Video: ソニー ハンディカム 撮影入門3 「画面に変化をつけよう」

絵が動くビデオでは、画面の安定も大事ですが、動きのある映像を使ったり、画面のサイズを変えたりして、見る人を飽きさせない撮り方をすると、後で見やすい映像になります。画面サイズの種類を見ていきましょう。
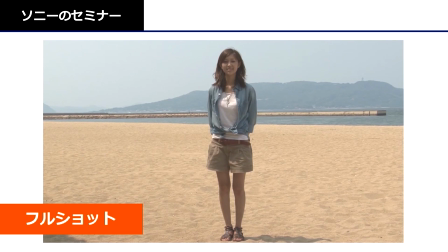18s
全身を写すフルショット膝上から頭まで写すニーショット
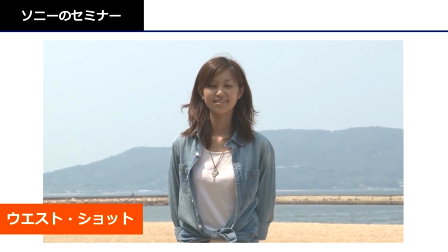26s
腰から上のウエストショット胸から上のバストショット
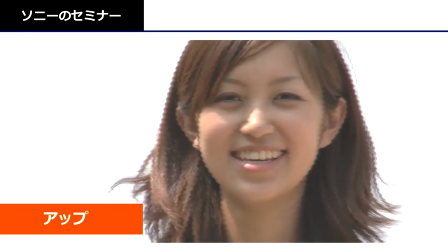33s
顔を強調したいならアップをさらに近づいたクローズアップ目の表情などを表現できますまた被写体となる人物の数でワンショットツーショットなどの言い方もありますさらに風景などを撮る場合は
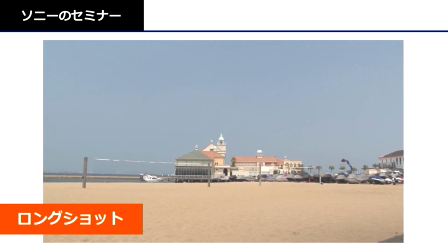54s
全体を広く見せるロングショットそれより寄ったサイズで見せるミディアムショット
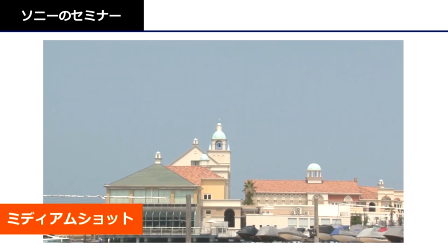64s
大写しにするアップ
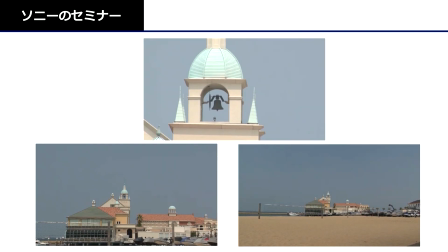68s
という分け方をします印象に残る映像にするためにアップの映像を撮っておきましょうしかしただアップの連続では伝わらないことがあります
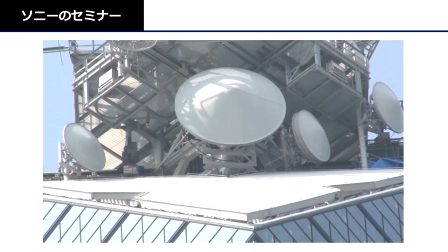80s
この映像をご覧くださいこれでは比較物がないのでスケール感が伝わりません
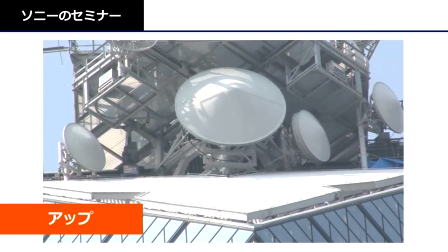88s
アップとロングの映像をうまく組み合わせてスケール感を表現しましょう
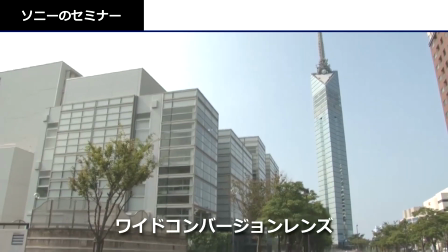96s
建物いっぱいを撮影したいが後ろにスペースがない
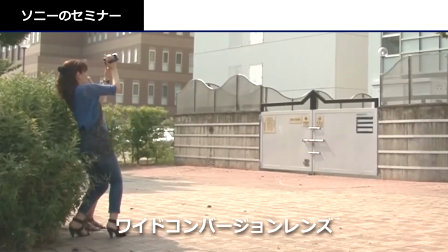102s
こんな場合ワイドコンバージョンレンズを使えば後ろに下がらなくても広い画面が撮影できます
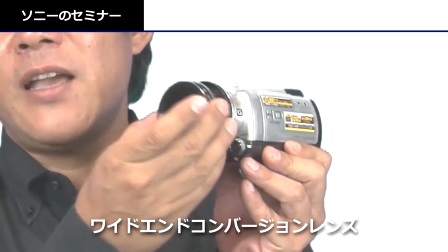112s
こちらはワイドエンドコンバージョンレンズです
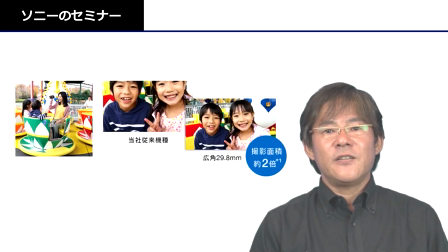118s
最初から広い画面が撮影できるレンズ搭載のハンディカムもあります次にアングルについて見てみましょう
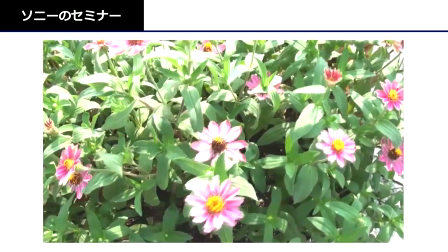132s
画面が単調になる理由として同じアングルが続くということがありますアングルを変えると画面が違った表情になります
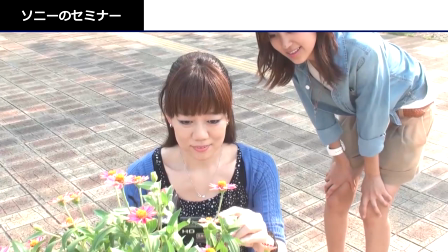145s
低い位置にあるものを撮るならば思い切ってしゃがみ込んで撮影してみましょう
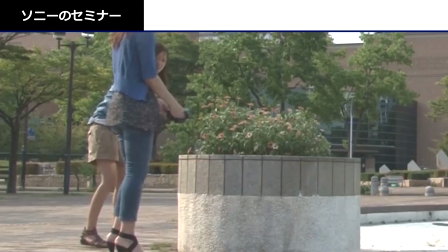153s
こういうアングルをローアングルと言います同じローアングルでもカメラを上の方に向けて
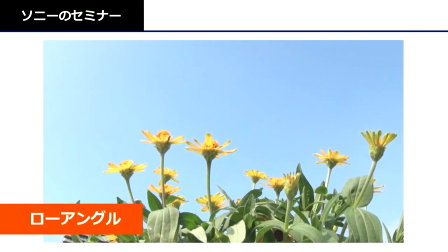162s
煽って撮ると迫力ある画面になりますまた座っている人物を同じ目線で撮るならば腰のあたりに構えて撮る方法もあります
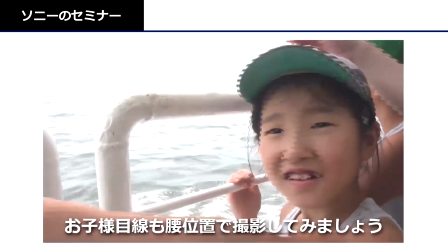179s
お子様の撮影もこの方法で同じ目線の映像になります
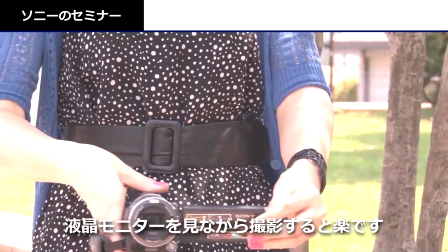186s
ローアングルで撮るときは動きを追いかけられるように液晶モニターを見ながら撮りましょう
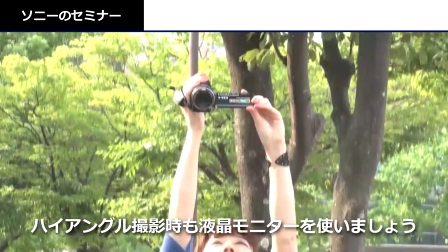196s
ローアングルの逆がハイアングルです人混みで前が見えないとき、高い位置から撮るアングルです
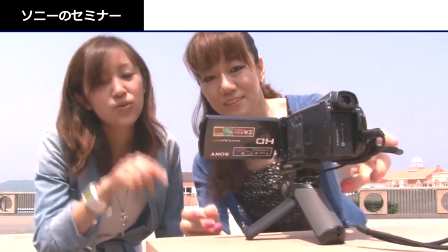205s
また液晶モニターを見せながら撮影することもできます一緒に記念撮影などにおすすめです画面に変化をつける簡単な方法がカメラを動かすことですその代表的な手法パンニング、ティルティング、ズームについて見ていきましょうパンニングのパンはパノラマのことです始めと終わりの構図を決め、その間の広がりを表現する方法です風景撮影などに限らず、さまざまな場面で効果的に使えます
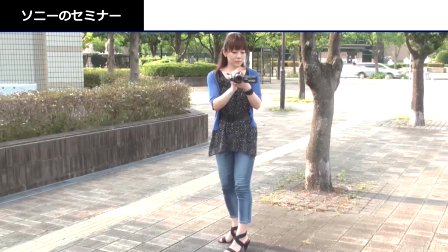251s
姿勢が悪いとうまくパンができません
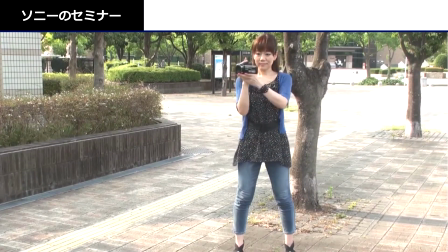256s
パンの動作が終了したときに、体が正面を向くようにあらかじめ体をひねっておきます
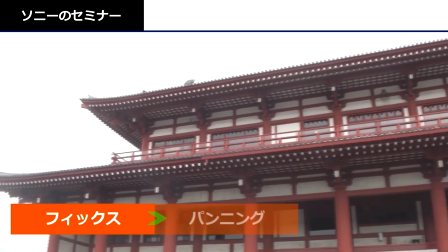264s
パンをする前に数秒間フィックス映像を撮っておくと見やすい映像になります
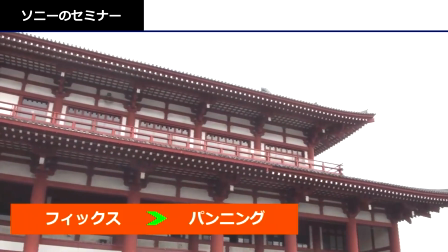271s
最後の決めも肝心です少なくとも4、5秒は止めの映像を撮り、構図もしっかり決めましょう
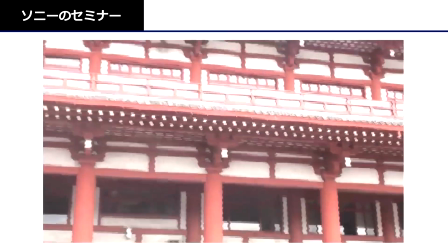281s
テレビや映画などでほとんど使われないのが壁塗りパン
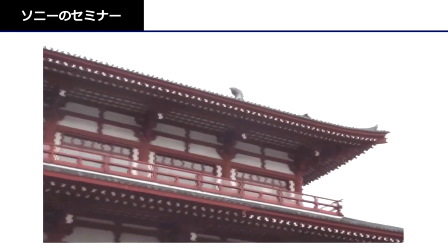287s
壁にペンキを塗るように行ったり来たりパンを繰り返すことですパンは一度に一方向これが原則と言われています
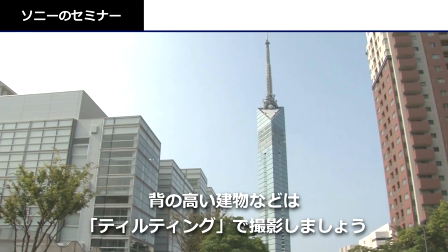299s
ティルティングは高さを表現したいときに使う方法です
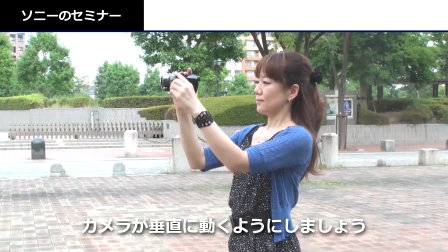304s
ティルティングをするときはきっちりとカメラが垂直に動くようにします
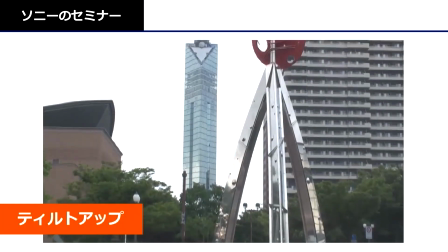311s
下から上がティルトアップまたはパンアップと言います
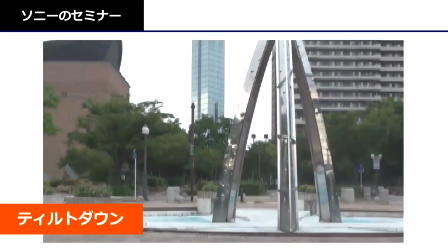320s
上から下がティルトダウンまたはパンダウンと言います
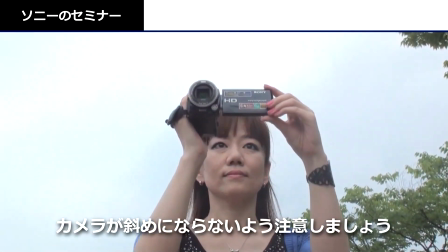326s
垂直だけでなく、その時水平方向も安定するように気をつけましょう
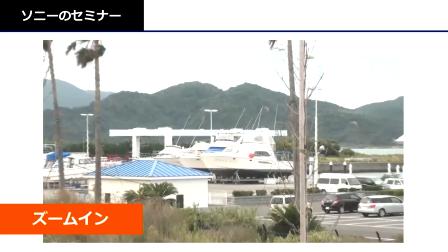334s
注目させたい対象物に寄っていくのがズームインです
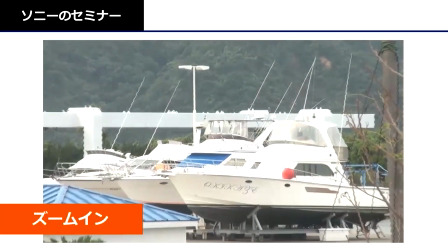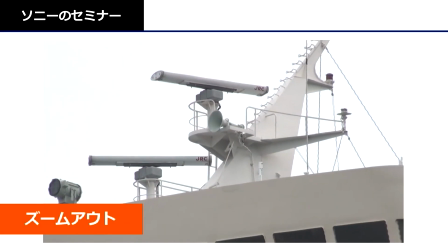342s
対象物の周りの状況を見せるため、広げていくのがズームアウトです
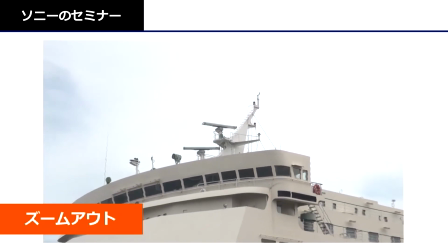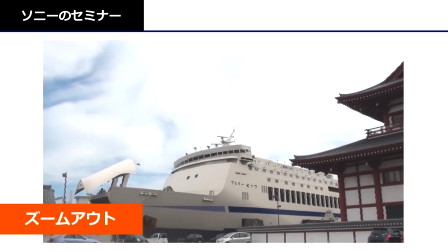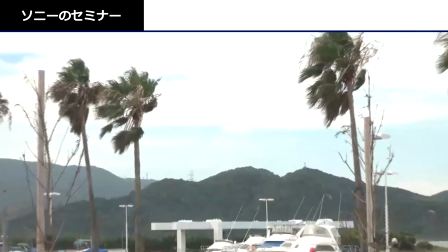357s
ズームインは画面の中のあるものを、さあ見てくださいと提示する方法です寄った先に何もないのではズームの意味がありませんこれを意味なしズームと言います何を見せたいのか目的物をしっかり決めてからズームしましょう動かす前と後にフィックス画面を入れないとなんとなく落ち着きがない映像になります
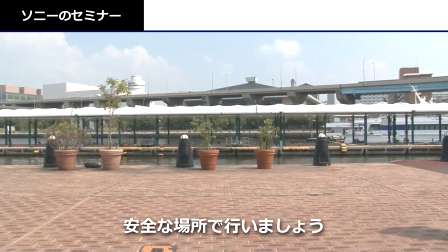389s
移動撮影を見てみましょう正面からの撮影は、重心を低くして、後ろ歩きで、
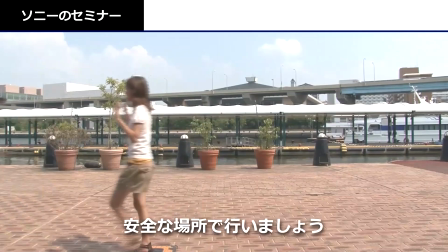398s
なるべく水平を保って、なめらかに歩くことが大切です
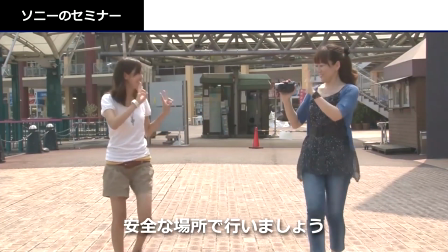405s
横向きでの撮影では、体は正面に向けて歩き、カメラだけ横に向けましょう
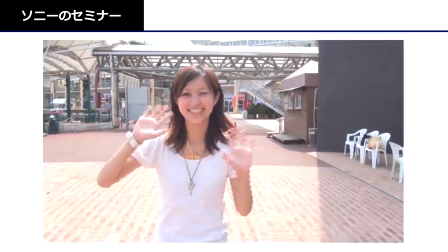414s
移動撮影は、単調になりがちな映像に変化をつけてくれます
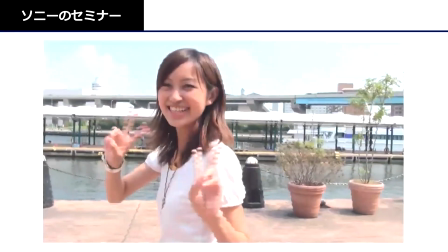419s
周りによく注意してぜひチャレンジしてみてくださいしかし動きのある映像は多様しすぎないようにしましょう映像はあくまでもフィックスが基本です映像にリズムをつける目的でパンやズームを使いましょう
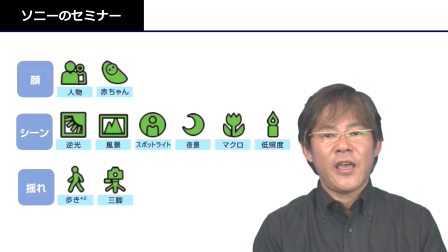442s
ハンディカムは顔、シーン、揺れの3つの要素から撮影シーンを認識しています
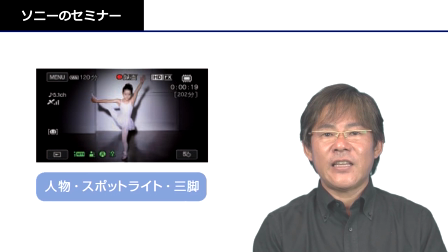451s
撮影状況に最適な設定を自動で選んでくれています
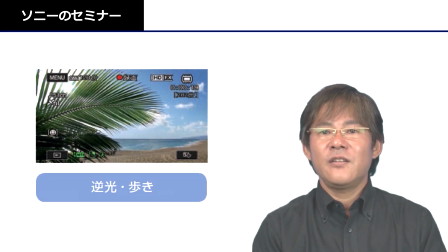457s
いつでも誰でも簡単に美しい映像が撮れるようになりました
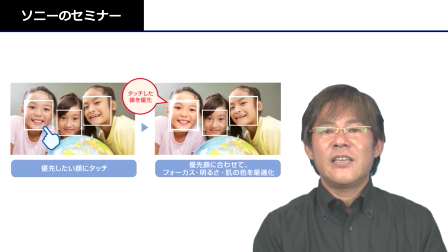463s
さらに顔を認識してきれいに撮影する顔検出機能顔決めビデオさらに我が子を一番きれいに撮る優先顔決め機能がありますここでワンポイントですハンディカムには動画だけでなく静止画も撮影できる機能が付いています
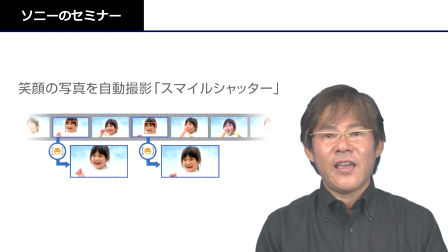489s
これならビデオカメラ1台で写真も動画も撮れます